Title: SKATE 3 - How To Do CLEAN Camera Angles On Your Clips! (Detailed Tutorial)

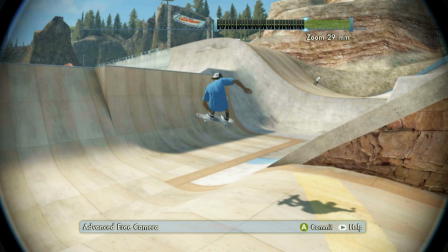[12:31]
I don't really know how it's gonna come out in the end, but we're gonna find out together because you know, I don't really know yet, just like you guys.
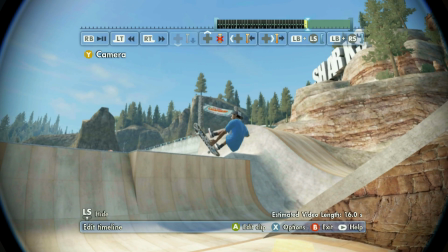[12:38]
If you're enjoying this video, by the way, in any way at all, make sure you guys drop a like on it.
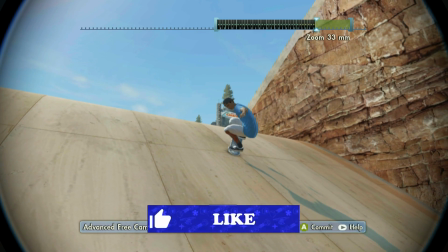[12:43]
So right around here is where we ended our clip.
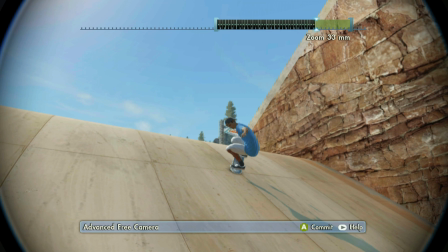[12:46]
So I kind of want to do one more zoom in effect because I might do some slow motion on this as well, because that's also a huge part of this tutorial.
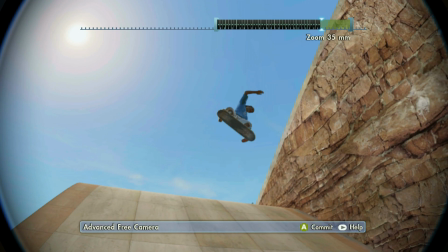[12:54]
When my skater starts to do the dark varial out is when I want to start zooming in on him, because I feel like that's what makes this part of the clip.
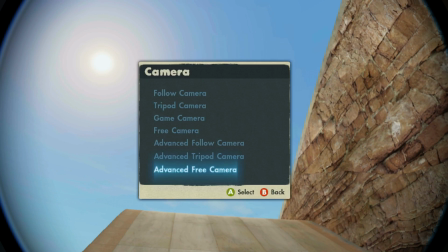[13:03]
So I think like right about here. Yep, perfect timing.
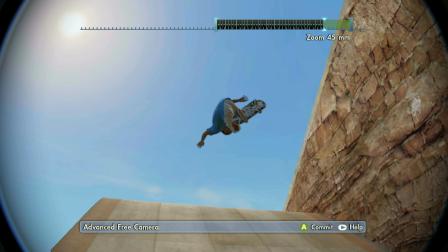[13:06]
So right here, I just want to zoom into about 45 millimeters and then get his varial out.
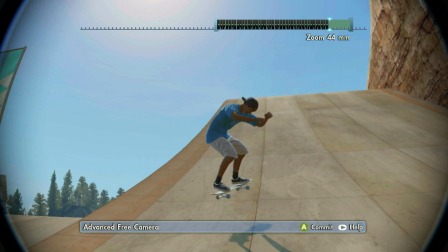[13:13]
So because he's going to keep coming towards us, we're going to keep zooming out. So right here, this looks pretty cool, bro.
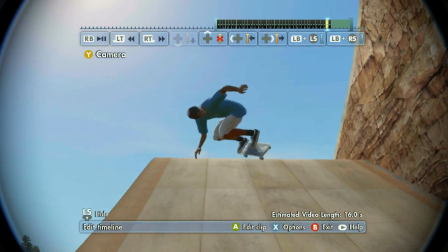[13:21]
Yeah, like that looks pretty dope. Like,
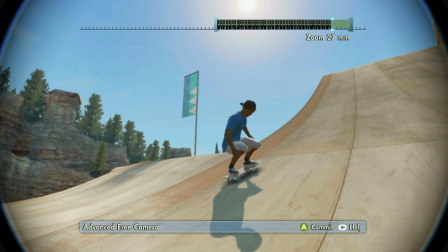[13:27]
yeah, bro. And then right here, just catch his flex at the end, you know what I'm saying?
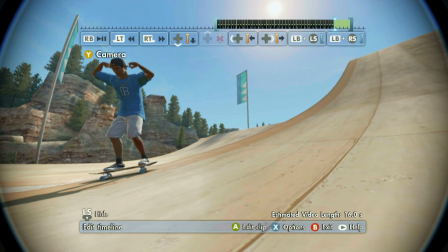[13:32]
Because it was pretty smooth.
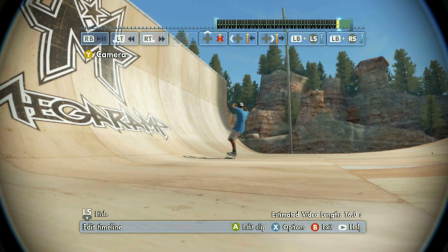[13:38]
Right there. I don't want the fisheye effect too much.
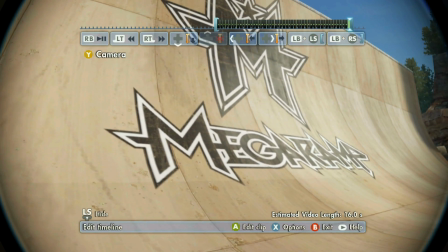[13:41]
This is pretty much where we're gonna end our clip on the infamous freaking Mega Ramp logo right here.
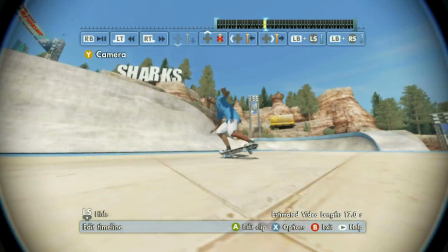[13:48]
I think that's a pretty dope ending. Here we go. Let's check out the whole entire clip without slow motion right now.
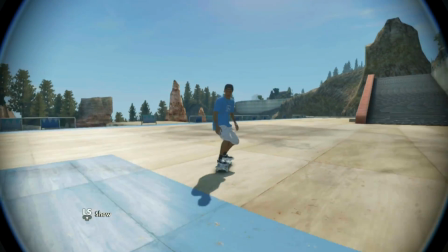[13:53]
So here we go. Let's see how our clip's looking. Okay.
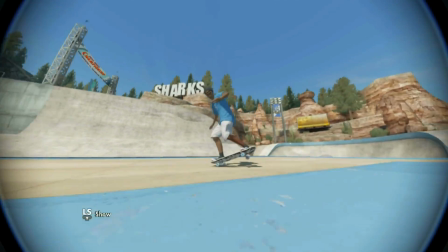[13:58]
Oh. Hey. Oh. All right.
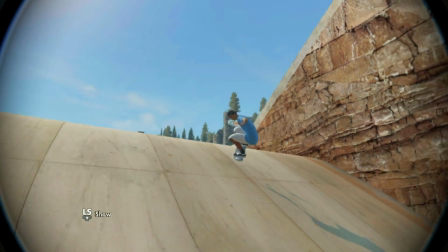[14:03]
Damn, that looks kind of smooth, bruh. Woo. Wow.
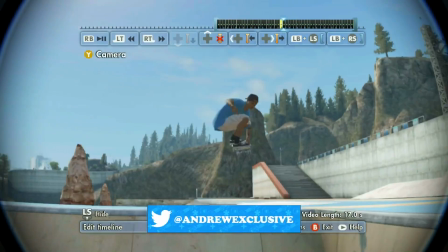[14:09]
That was kind of fire, bro. I feel like we have to freaking add some slow motion to that because I feel like that would make it look way better.
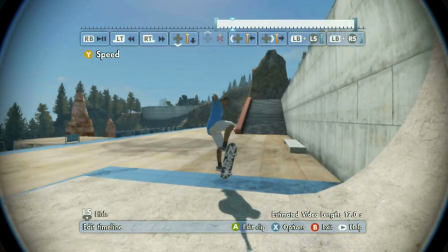[14:17]
So right here, I want to make sure that I'm doing slow motion on just the main part.
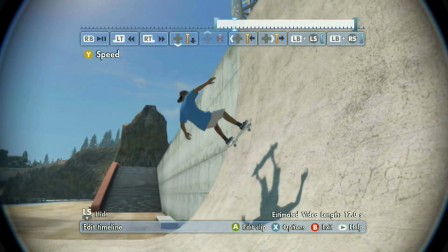[14:22]
Like I said before, just the parts that you want to emphasize in the line.
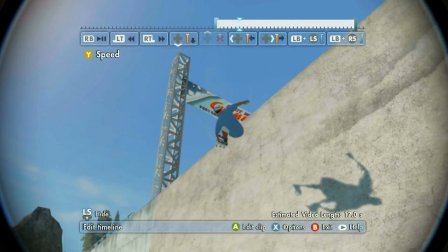[14:26]
Like for example, right here, I want to emphasize the stale because I feel like that would look really, really dope.
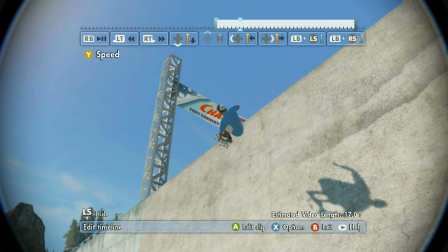[14:32]
So like right when he's about to do it, I want to set a marker down using the down direction on my D-pad,
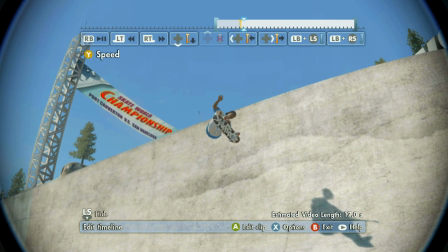[14:39]
and then right when he ends the stale, so I think like right when he takes his hand off of it, I'm going to press A before I put another marker down for my slow motion,
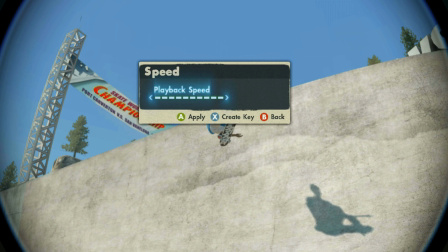[14:47]
and I'm going to put it down 6 bars because that's usually like the amount of speed that I want in my slow motion. But this is personal preference. You can do whatever you want to do, but I usually do 6 bars. So 1, 2, 3, 4, 5, 6, bang.
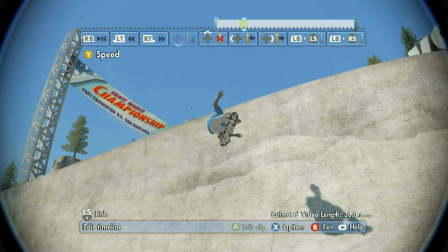[14:59]
And then I'll place my marker again with the down direction on the D-pad,
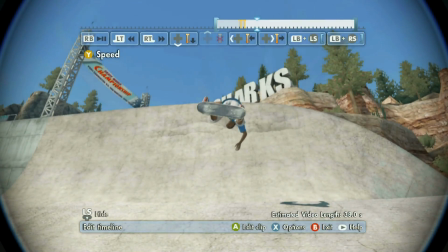[15:03]
and then you can put the rest of the clip back to a regular speed because it's down 6 bars right now.
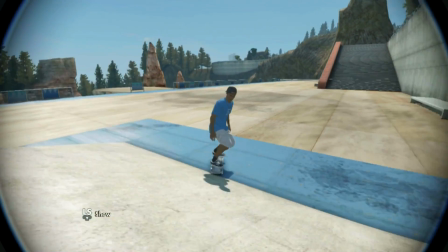[15:08]
So let's see how that slow motion looks right now. Here we go on the stale. Ooh, yes.
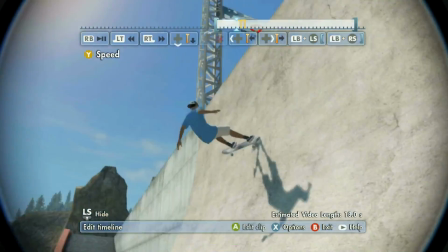[15:14]
Wow, that looks very, very, very smooth. Let's see that again. Ooh, hoo, hoo, hoo.
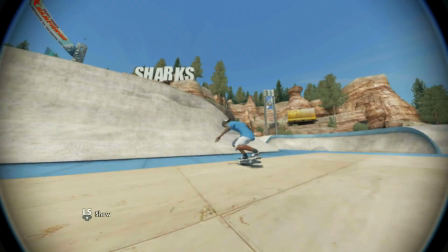[15:21]
Let's go, bro. After watching this video, you're gonna be a freaking master at doing angles, bro.
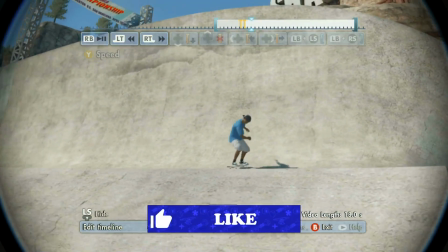[15:25]
I usually just like to, you know, like play the clip out for itself just so I can see exactly where slow motion should be.
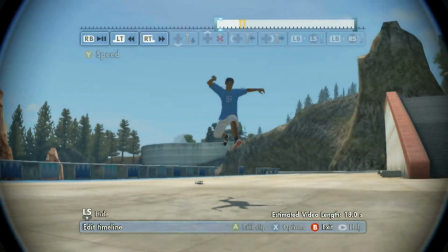[15:31]
I don't really know where else it should go. Like I don't really want to force the slow motion, you know what I mean? Like I don't really want to put slow motion in like unnecessary places.
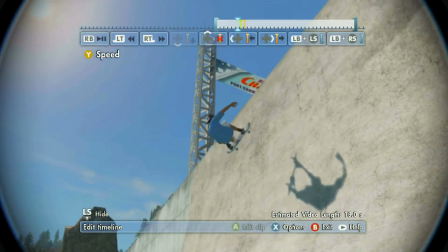[15:39]
Sometimes you don't really need it, you know, just let the clip ride out for itself.
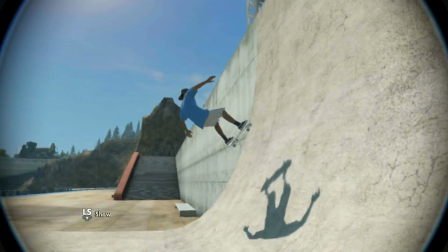[15:42]
You know, I feel like this clip looks pretty smooth with just that slow motion at the beginning with the stale flip after the wall pop.
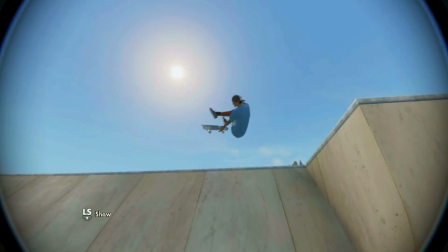[15:50]
Yeah, that looks pretty cool, man. Yeah, wow.
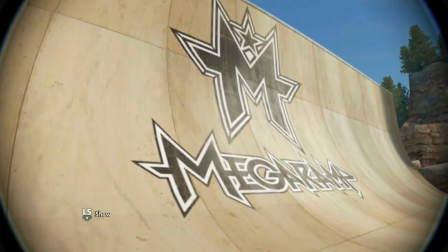[15:56]
Yeah, I mean, I really just wanted to freaking show you guys like how I do my angles on my clips because, you know, I feel like everyone always asks me.
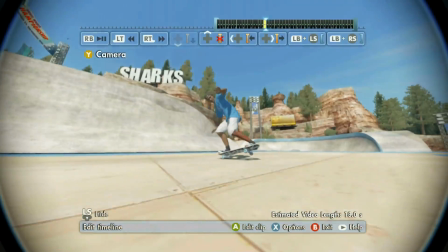[16:05]
Like you guys can see, I have a ton of keyframes, and as you guys can tell, it takes a lot of time to do freaking angles on a clip in Skate 3.
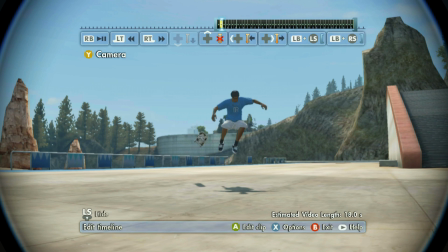[16:12]
Like this is why I'm saying like trick lining is really not the easiest thing to do in Skate 3, which is why I feel like a lot of people who crap on it just don't really understand the culture of it,
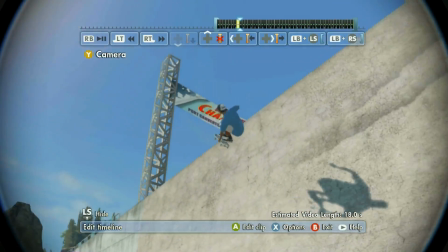[16:20]
you know what I mean? Like it's really not easy stuff, man, especially when it comes to doing the camera angles because a lot of people struggle with it.
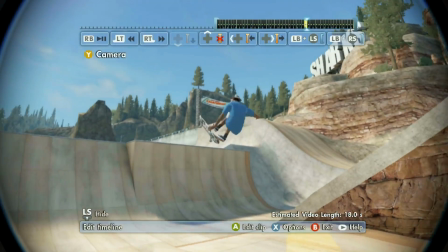[16:25]
Even I did like years ago, bro. Like I was never like always this good. But anyways, guys, I don't want to make this video any longer than it already is.